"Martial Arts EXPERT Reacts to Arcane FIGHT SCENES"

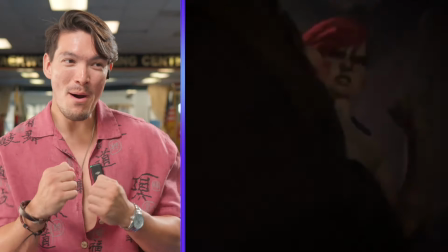The head slams are cool. Oh, oh, oh. Yeah, grab their face,
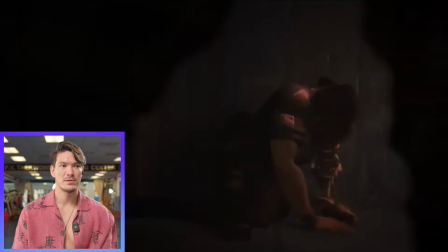knee them. loving the blood the bruising showing that this person is not backing down from the fight
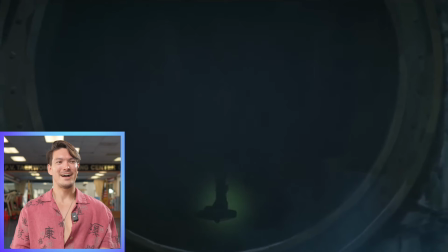flying kick through the wall that was a really fun fight i don't know what those like flying boards are called but like the first time
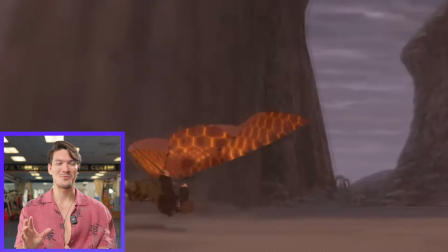i saw it was in treasure planet i thought it was the coolest thing in the entire world i've always wanted one but incorporating one into a fight that's
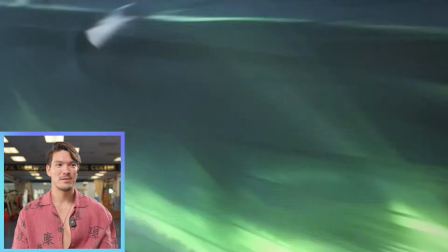insane that grab yeah we don't want to drop the blue gems i love the animation where they do the impact hits like every time they land
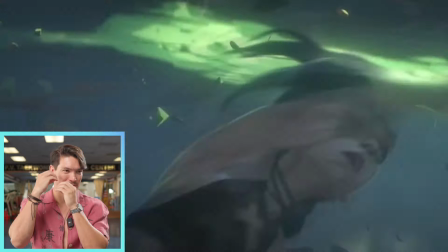these hits they do like these like little like i don't want to say sparks but this like impact hit on their faces it's really cool those little
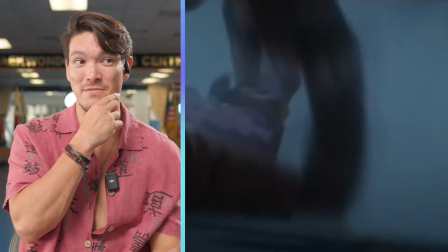bits is like when i'm editing my videos or i'm working with my vfx guys that was a clean kick adding
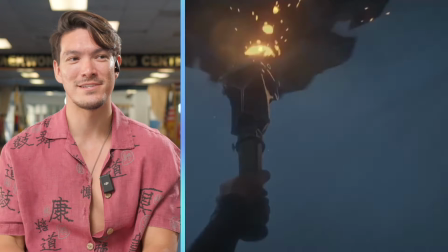those impact hits makes a big difference they're
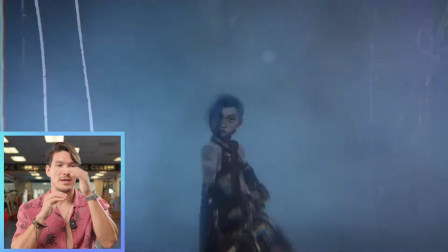so good with their inserts i love all the close-ups and they go right back into the fight so really the fight on this one lived more on the wide because again when I talked about the Jackie Chan theory is that there's a larger performance being shown right this
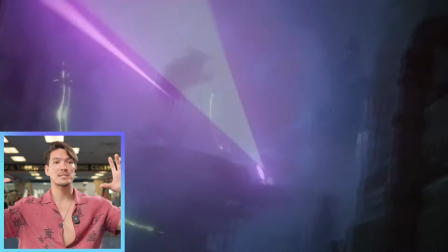one they had these flying boards so of course they have to be in the sky so that whole fight really lived on the wide but they always did such
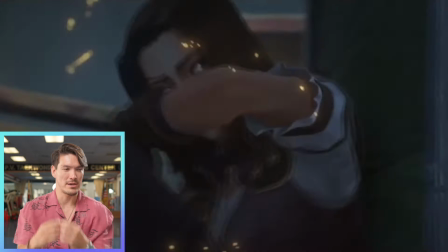a good job coming back on the close-ups to make sure you feel the energy and the intent of the characters so good next fight I love those bladed
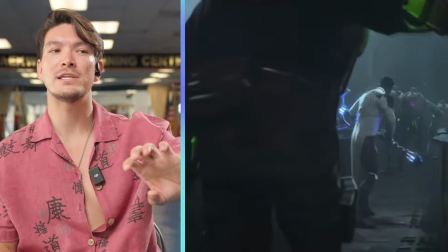weapons on his hand those are cool another interesting thing from a performative perspective too is the colors.
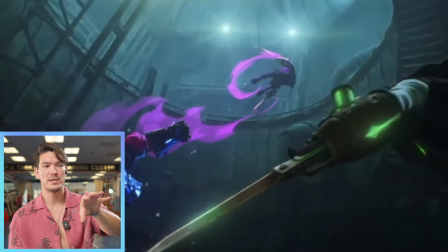The use of colors is really interesting because they trail all of their colors in
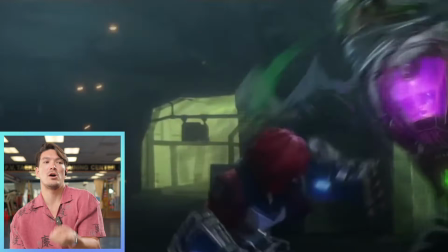the fight and again it's these little elements that add a lot when I'm watching the way that they fight.
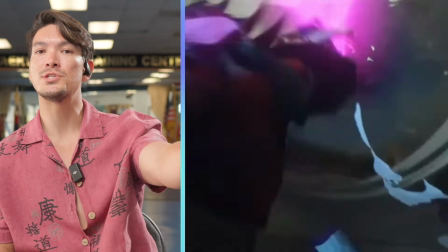Those are all real boxing techniques. Nothing she is doing is out of technique.
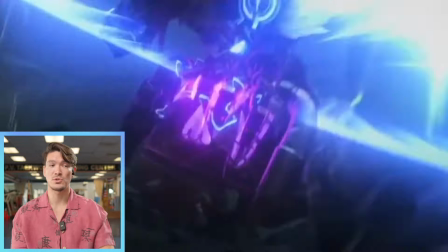She's not dropping her hands. She's not circling her punches. Her stance looks great.
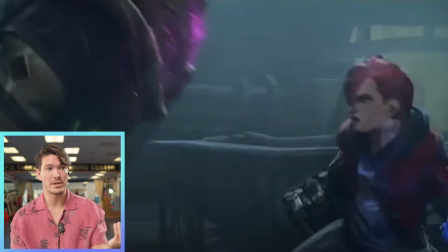Her head movement is even better. I'm loving whoever did the boxing fighting for this character.
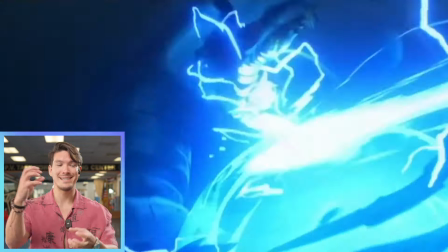And again, love the use of colors. You get to really see a distinct energy from all the different characters in the room. That makes it really fun watching a fight like that.
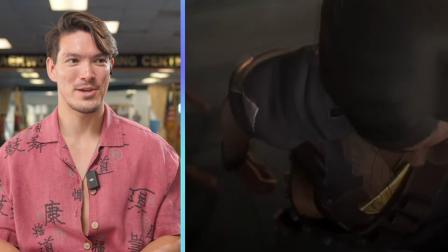Those inserts. Quick, quick, quick, quick, go. Kind of reminds me of like an Edgar Wright
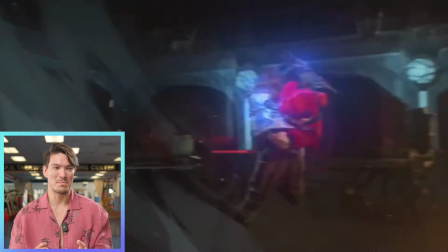Like style of how he does his inserts and like movie like baby driver Those are always super fun to see right into a fight scene
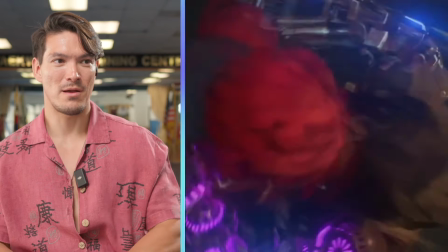Love the wides love to establish the room Come outside the world see that they're fighting and then we come back into it.
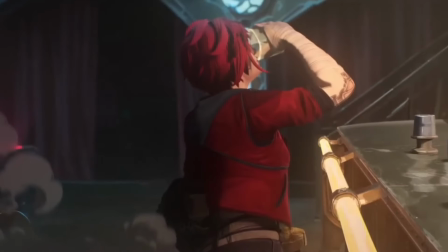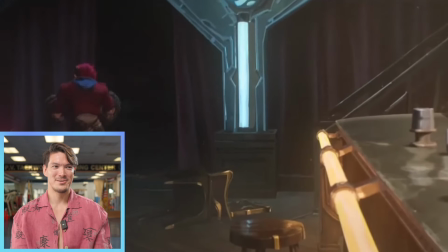I Love the throw in the shot glass across the room
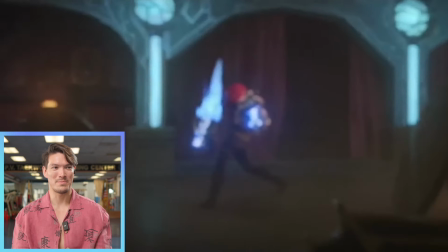okay so she obviously has superhuman powers with those gauntlets on she just flipped a pool table
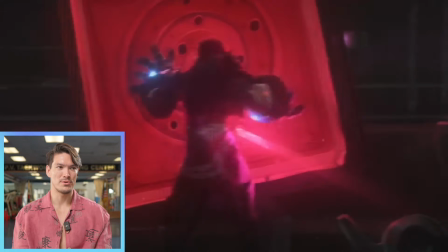oh the blades are so cool what i love about this as well
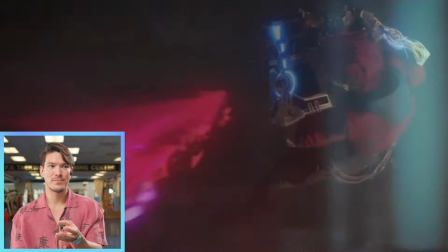another element i'm really enjoying is the pacing and the speed of the fight
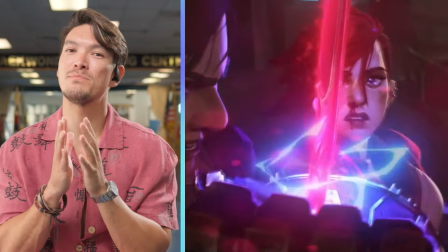there's always this beautiful marriage between being too slow or being way too
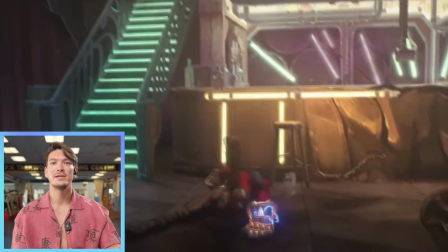fast it's usually the latter especially for animation is that it gets too fast that you can't even see what they're doing.
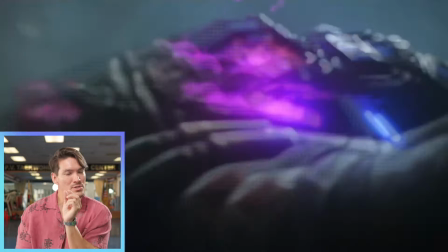I love that it's a little bit faster than real life speed because real life speed,
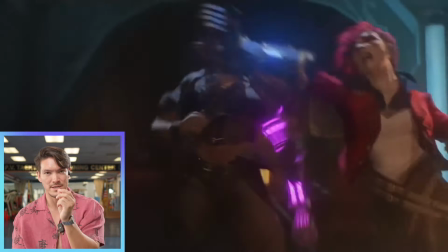people aren't moving that quick, but it's fast enough to make you believe that there's a lot of energy,
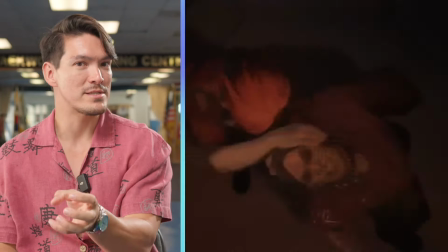there's a lot of intention, but slow enough to really show you the movements and you can see and appreciate the choreography and what's actually happening with the characters.
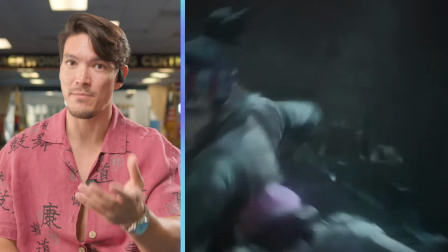That's something I actually helped work on for Mortal Kombat 1. for that game, really showing the movements of all the characters in the way that we did in the game.
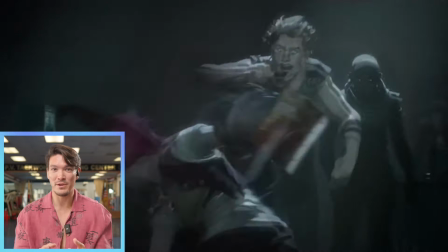Because most video games, if you guys are familiar, you just play a video game, you just button smash, you just see, it's just crazy.
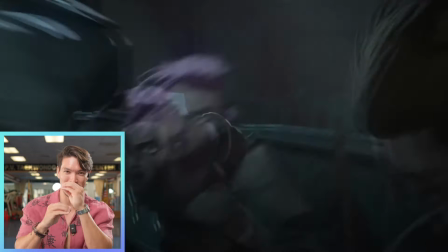You can't really appreciate the details of the movements. That was fantastic.